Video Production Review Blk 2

Post-production is the most important phase as it is where the final product of the project is put together. Then, there's storytelling. It is the story the author is trying to tell. Every movie you watch is a story the director is telling. The stories can be told in a multitude of ways, but the most common is through a narrative process, following an arc that can be broken down into 3 simple segments: beginning, middle, and end. The beginning of a narrative story establishes the characters, setting, and plot. The beginning of a story is what makes or breaks it. You need to hook your audience and grab their attention. The viewer's attention must now be held as much as possible for the remainder of the film, which can be hard to accomplish during the middle of the story. The middle of a story expands upon the foundations established in the beginning of the story. The audience gets to know better the characters and their motives, and the plot is expanded. If done correctly, all the previously established material will come to a head in the film's climax. This could be a reveal or sometimes an intense action sequence. The climax is the most important part of the story. What follows the climax is the resolution or the end. Here we see the fallout of the story's climax, how it affected the characters and setting, and any loose ends that weren't tied up during the climax should be resolved here. And if there's going to be a sequel, be sure to leave some questions so the audience will want more. And that's how you tell a story. Now that we've covered the creative basis of filmmaking, let's get on to the technical parts. Parts such as the camera or the lighting or sound. A production missing any of these important elements is not a production. Let's pass it off to our friends to do the explaining for us. Camera shots are the way a film is put together. Without them, movie and TV shows would be pretty boring.
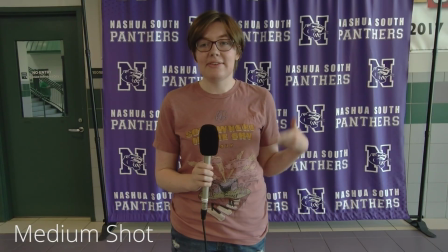(6:05)
This is a medium shot. It films the talent from the waist up. This is one of the most commonly used in film.
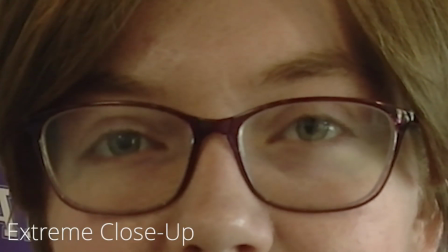(6:12)
Jumping right into it with the extreme close-up. This shot mostly only shows the character's eyes and mouth.
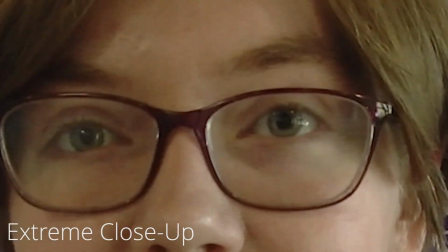(6:20)
It is used to show tension or intense emotion. Zooming out a bit, this is the Dutch angle.
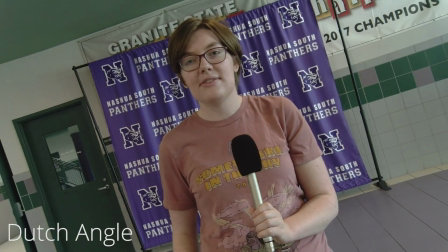(6:26)
Using this technique, you can add tension, unease, or disorientation to a scene. Meet the close-up.
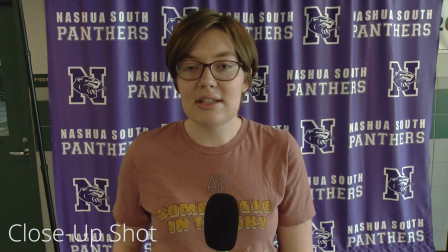(6:33)
By using this shot, you can emphasize details or convey emotions by tightly framing the subject.
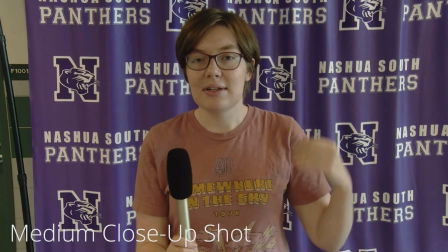(6:40)
The medium close-up is filmed from the shoulders or mid-torso up. This allows you to both see facial expressions and body language.
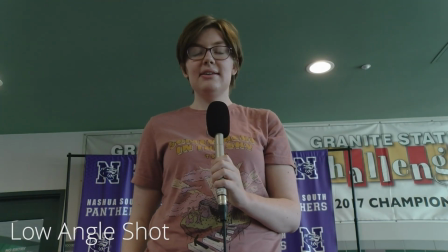(6:48)
You may recognize this as a low-angle shot. By using the low angle, you can give a person or thing in frame a feeling of power or dominance.
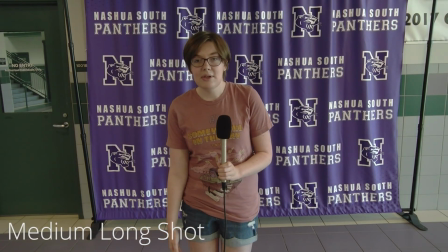(6:57)
This is the medium long shot. Filmed above the knees, it shows 3/4 of the talent. This is usually called the cowboy shot, as it's used in cowboy films so that you can see a cowboy's gun.
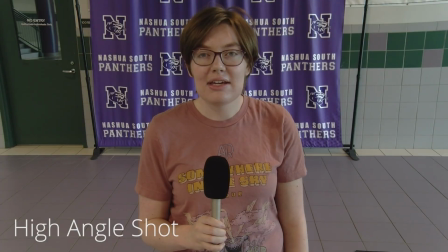(7:10)
The opposite of the low angle shot is the high angle shot. This perspective makes the subject seem smaller, insignificant, or vulnerable.
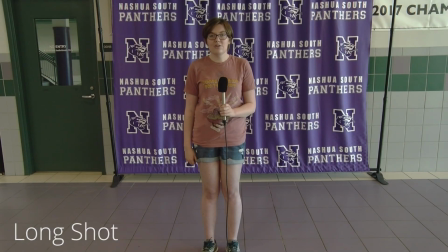(7:20)
You may have seen this shot in your favorite superhero films. The long shot is a fairly simple shot that films the character from head to toe. It allows you to see the character's body language and surrounding area. Lastly is the wide angle shot.
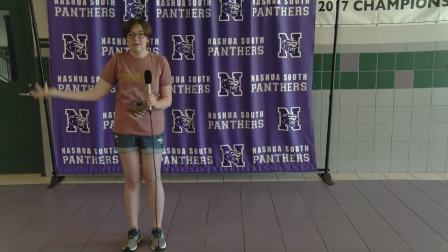(7:35)
This shot allows you to see the environment around a character. This is mostly all the shots we use in film production. Next time you're watching a movie or show, see if you notice any of these. Wow, can you believe there's so many camera shots? That's right, but we can't forget audio.